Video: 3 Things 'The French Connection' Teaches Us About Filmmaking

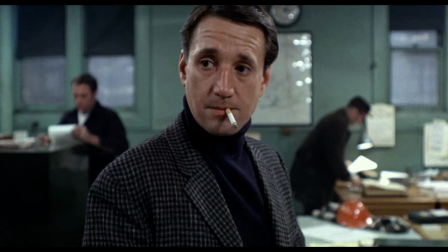In an interview with the International Cameraman's Guild, cinematographer Owen Roisman talks about shooting in low light conditions.
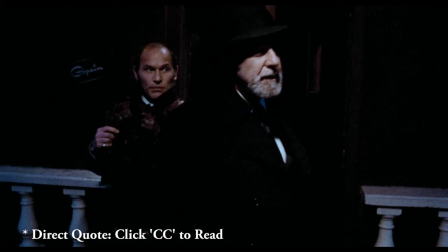He said, "When you're shooting commercials in those days, everything was high key. We hardly ever shot at night or interior car shots.
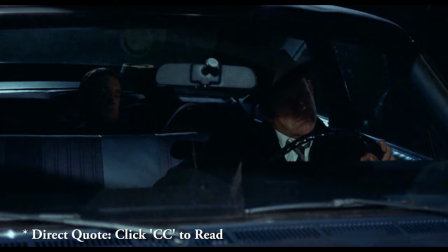You never wanted to make anything look grainy, low-key, or realistic. It was all stylized."
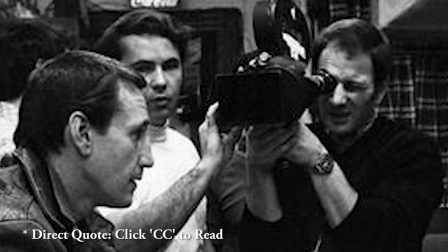In our early conversations, Billy said that he wanted the picture to have almost a documentary look.
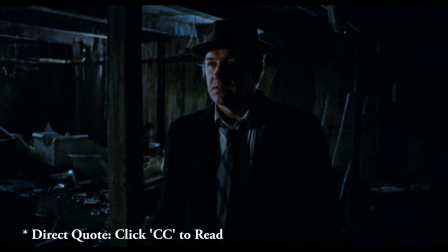He wanted it to be very real-looking. I just started thinking about that, and I decided to underexpose and force-develop the film, and then print it up.
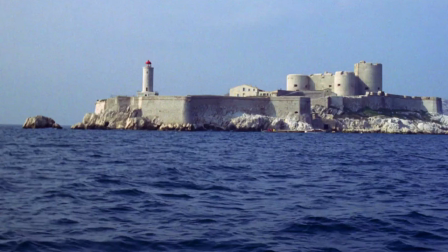That gave a very grainy look.
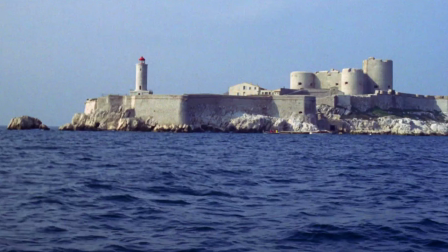Back then, pretty much all motion picture film stock was 100 ISO, or ASA, which refers to the sensitivity of the film itself to light.
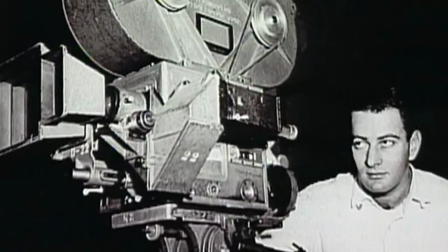100 is a low ISO, so it isn't very sensitive, and therefore you need a lot of light to get a proper image.
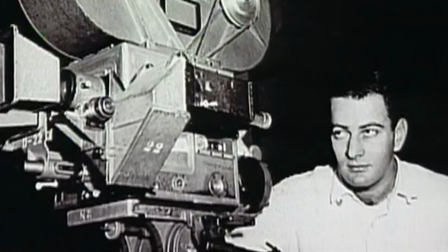What Roisman did in situations with very little light was to either, in the developing process,
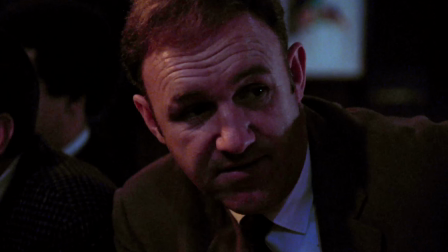push the film to be brighter than it normally would be, or use a film stock that had a higher ISO,
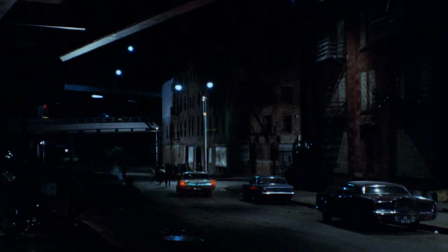which hadn't been done before on a studio film. And the higher the ISO, the more grain there is, which is why The French Connection has a really gritty look and feel to the film.
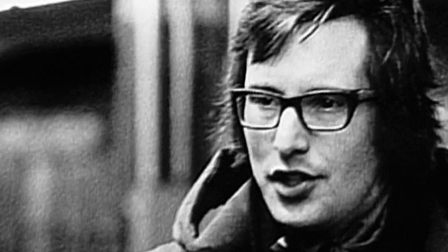At this point, Friedkin had a background in documentary filmmaking, and he took his experience capturing events as they happened and applied it to The French Connection.
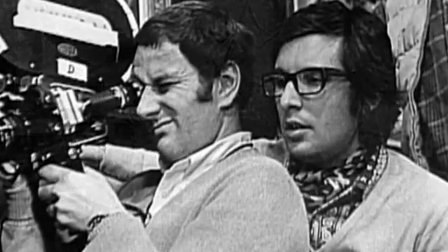Friedkin almost never did more than one or two takes for every shot, which helped with the feeling of spontaneity and realism.
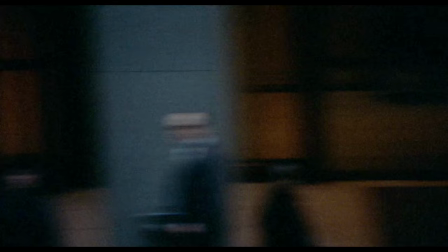This wasn't just tricky for the actors, but the crew as well. Friedkin didn't storyboard his shots, and to take it even further, he often didn't rehearse the scenes with the crew.
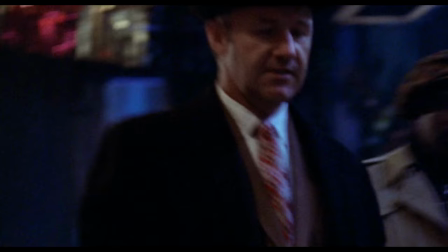He would run through the scene with the actors without the camera crew on the set, and have Roisman light the set as if the action could take place anywhere in the room. So, and then the camera operator was a guy named Ricky Bravo, who had photographed the Cuban Revolution at Castro's side.
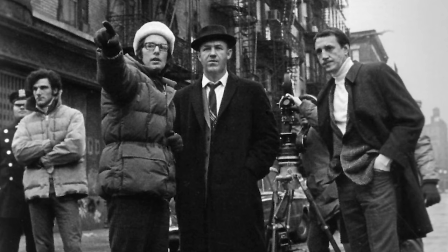He was in the mountains with Castro when they came down and took Havana, and he was a great documentary cameraman. And so I used to say to him, he had a very thick Hispanic accent, and I say, "Ricky, don't stop the camera no matter what happens." "Okay, okay, chief." I said, "You know, don't stop, just keep going." And very often we would do a scene like that where he had no rehearsal. He just had to follow the people as best he could.
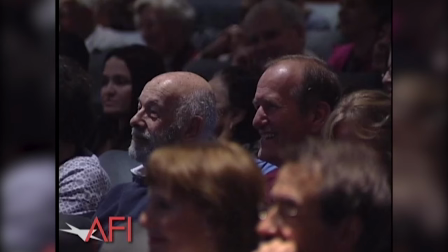And at the end of a take, I would say to him, "So how was it, Ricky?" And he'd say, "It was all completely blocked.
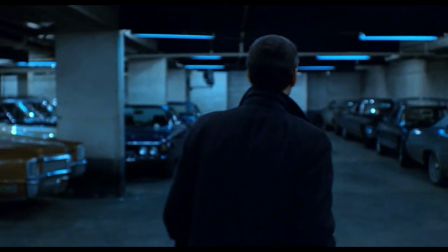I couldn't see anything." I said, "Why don't you tell me?" He said, "You told me not to stop."
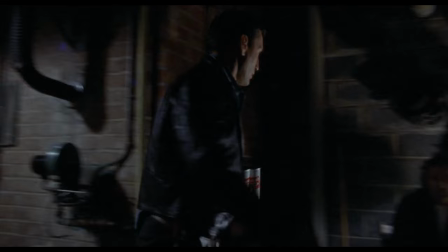Roisman's goal was to light the scenes in such a way that they didn't look lit.
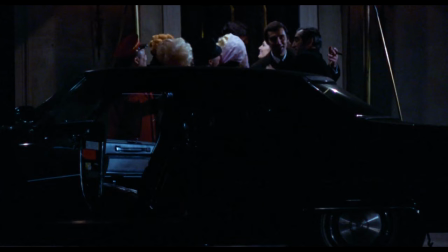He would base his lighting setups on a practical light, a lamp or whatever source of light was in the room, and then light the scene as if that was the only light there was,
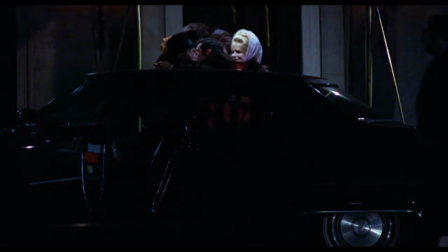which worked perfectly to fool the audience into thinking that the scenes were shot with whatever light was available.
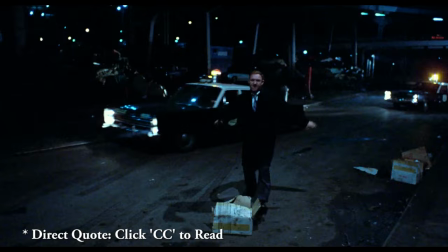Roisman said, "We sometimes shot in available light in low-key situations and stretched the exposure latitude of the film.
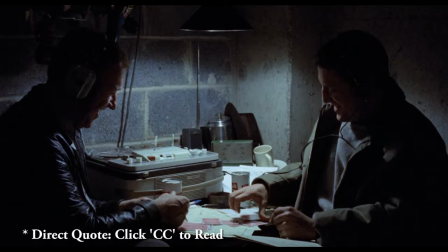Everybody thought I shot The French Connection in available light. I always joke and say, yes, I shot in whatever light was available from the truck."
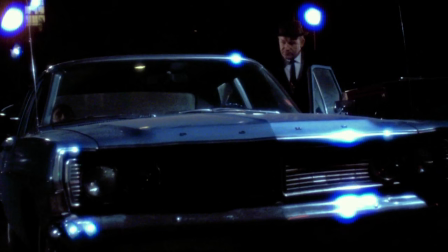The goal was to make it look like it wasn't lit, which was a radical notion in those days. Friedkin encouraged improvisation wherever he could, and nearly all of the surveillance scenes were improvised.
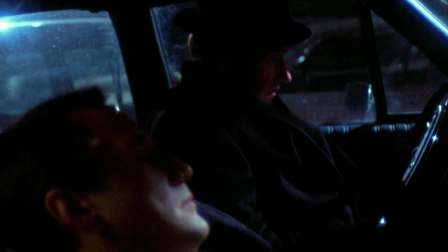Part of what makes The French Connection such a realistic portrayal of detectives working a case is that it shows the downtime and waiting involved in watching or tailing a suspect. For these scenes, Friedkin would break them up by shooting them in between other scenes whenever they found a good location to shoot in.
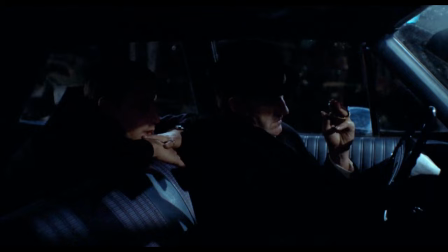Roisman attained the moody feel for the night stakeout scenes in the car by experimenting with lighting setups in his dark garage. You
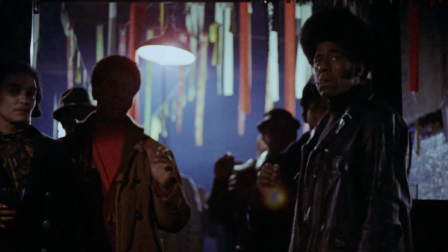can see how some of these low-light scenes feel totally realistic, while the subjects still maintain plenty of definition.
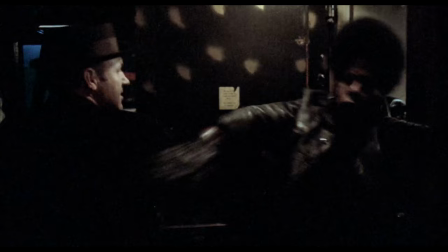In a separate article for Panavision.com, Roisman talks about shooting the scene where Popeye talks to the informant in the bar's bathroom.
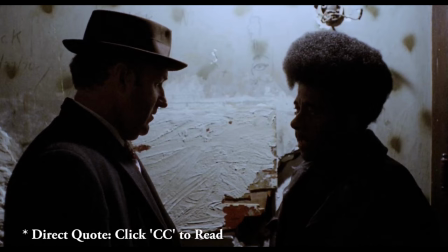He said, "There was one light bulb. We changed the bulb, used some hairspray to tone down the hotspot on it, and shot with just the one light.
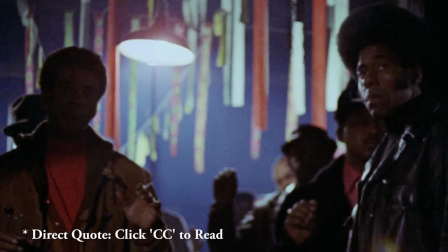In the bar area, there was a row of lights over the bar, but it wasn't enough to get a proper exposure, so I simply added some extra bulbs to the existing ones."
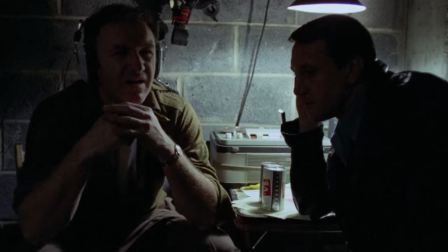The article goes on to say that the film stock they used was a slower film stock, Kodak 5254, and Owen underexposed it.
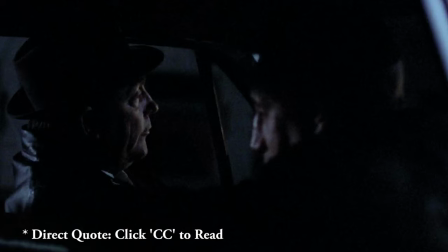Roisman said this was, quote, "because I wanted it to look gritty, and it created the look I wanted.
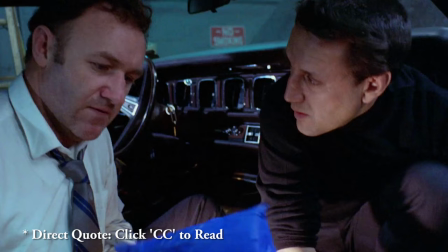Fortunately, nobody questioned me.